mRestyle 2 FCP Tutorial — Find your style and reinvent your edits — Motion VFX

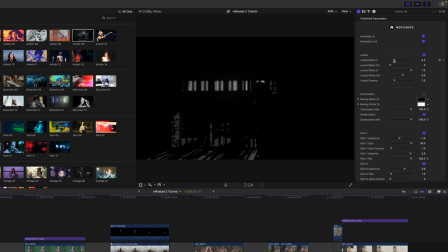3:59 Now I would like to use my levels to bring my blacks in down a bit and my blacks out up a bit,
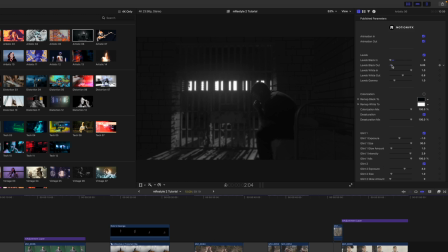4:09 just so we are getting a little bit more of the overall scene there. And then you can also see beneath my colorization, we do have the saturation. I'm going to toggle that off so I can get that color grade back in my scene.
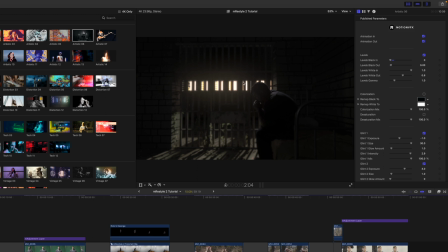4:25 And you can already see what this is doing. It's giving this nice glow going on back here. And those are our glint and glint exposure parameters there. So it's very subtle how we are using this Artistic 6,
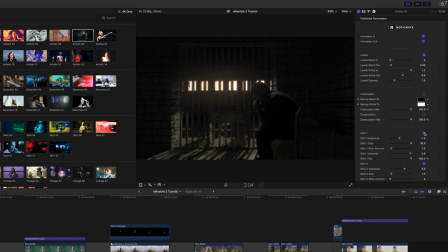4:40 but it really ties this scene together, as it is obviously a green screen and composited shot.
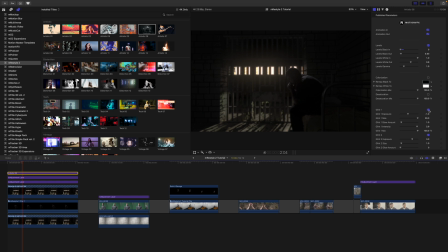4:46 Now the next mRestyle 2 preset that we used was Distortion number 1. So we can click and drag this in beneath, and we are going to just bring that over to adjust the size and length, and you can see that it is quite strong here.
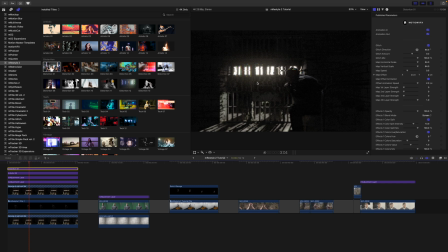5:04 So why don't we go ahead and make some changes over in our inspector.
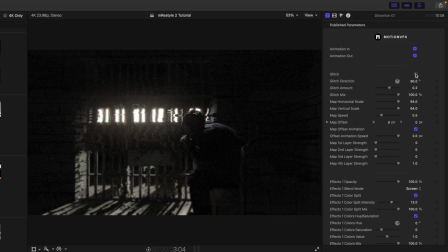5:08 Again, animations in and out. And then we have our glitch, which is kind of the primary thing this is doing. I really like this, but I'm going to bring this down a little bit more to about
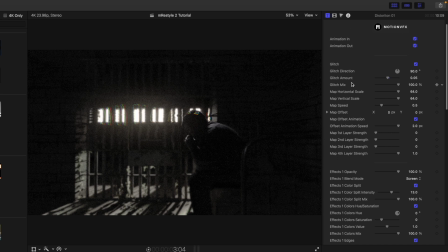5:21 0.05, just so that it is very subtle. We then have our glitch mix and all of our adjustable parameters here. We have a map offset animation. We have our effects opacity. And you can see how that is making some adjustments.
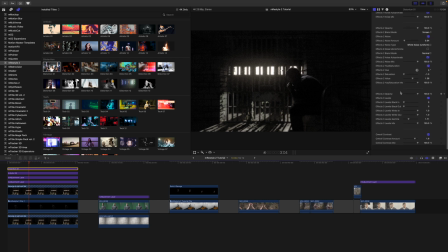5:40 And adjustable parameters just go on for days in this distortion one. It's pretty amazing. We also have the overall contrast there at the bottom if you wanted to just do an overall contrast look. Now you will notice that my color grade has kind of gone away.
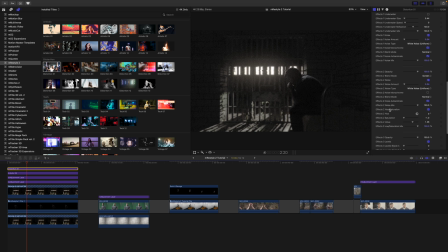5:58 If you scroll down, you can find in your effects too, you also have this hue saturation. I'm going to just toggle that off so that I get my color grade back. And now we have this glitchy effect.
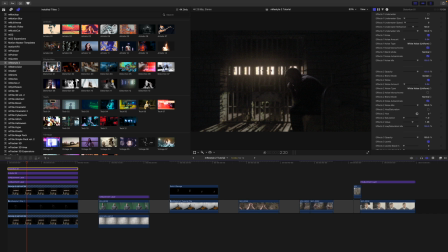6:12 It's a bit blurry. We've got some noise going on, but my color is still true to my scene. All right, so moving on to our next clip, you can see I already have an adjustment layer here that already has my grade applied.
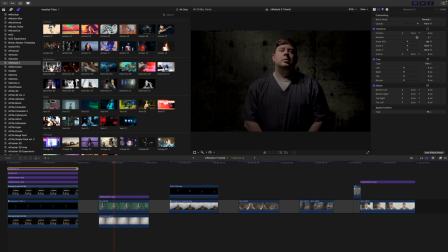6:28 Now we are also using the distortion one. We're gonna be using that a lot because it really ties all of the video together. Since it is working as an adjustment layer, I can simply click and drag to come down, and now we still have that distortion and that little bit of grading and stuff that we had done on this one applied.
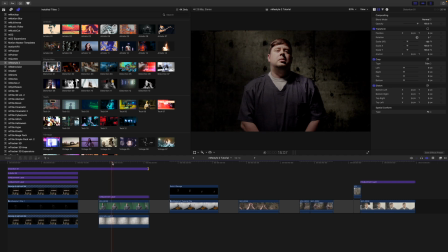6:46 Really good. Now you'll notice that I do a little bit of a reaction there, and that is because we are going to be using our tech number 9 preset that you can see here, kind of a scan line.
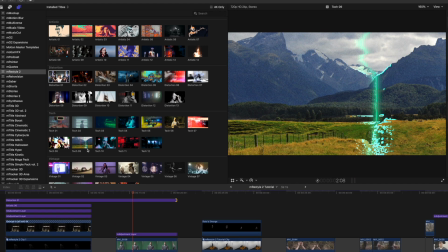6:59 It's really cool. So let's click and drag that in.
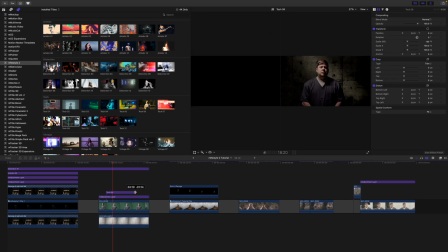7:02 I am going to adjust the timing on this so that it does move a little bit faster. And you can see that that scan line just kind of comes in. Now, because I am moving over to my left there and we have our scan line moving in the opposite direction,
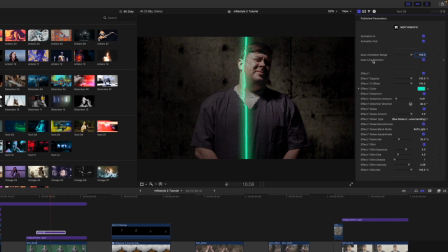7:22 I'd like to change that. So over in our inspector, we can just go to our scan line range and then their scan line direction. And I'm going to toggle that off. And now it will be moving from the opposite direction, which is exactly what I wanted.
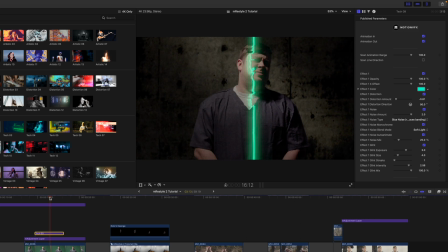7:38 That looks really cool. As we go down in our inspector, you have a wide variety of adjustable parameters that you can really fine-tune this look and make it your own. Then we also have this bulge. So I want you to see on our animation in,
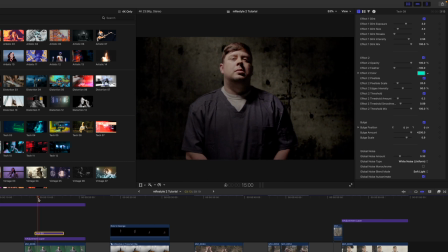8:00 there's a little bit of a push there, and that is our bulge, and then there's a push back out.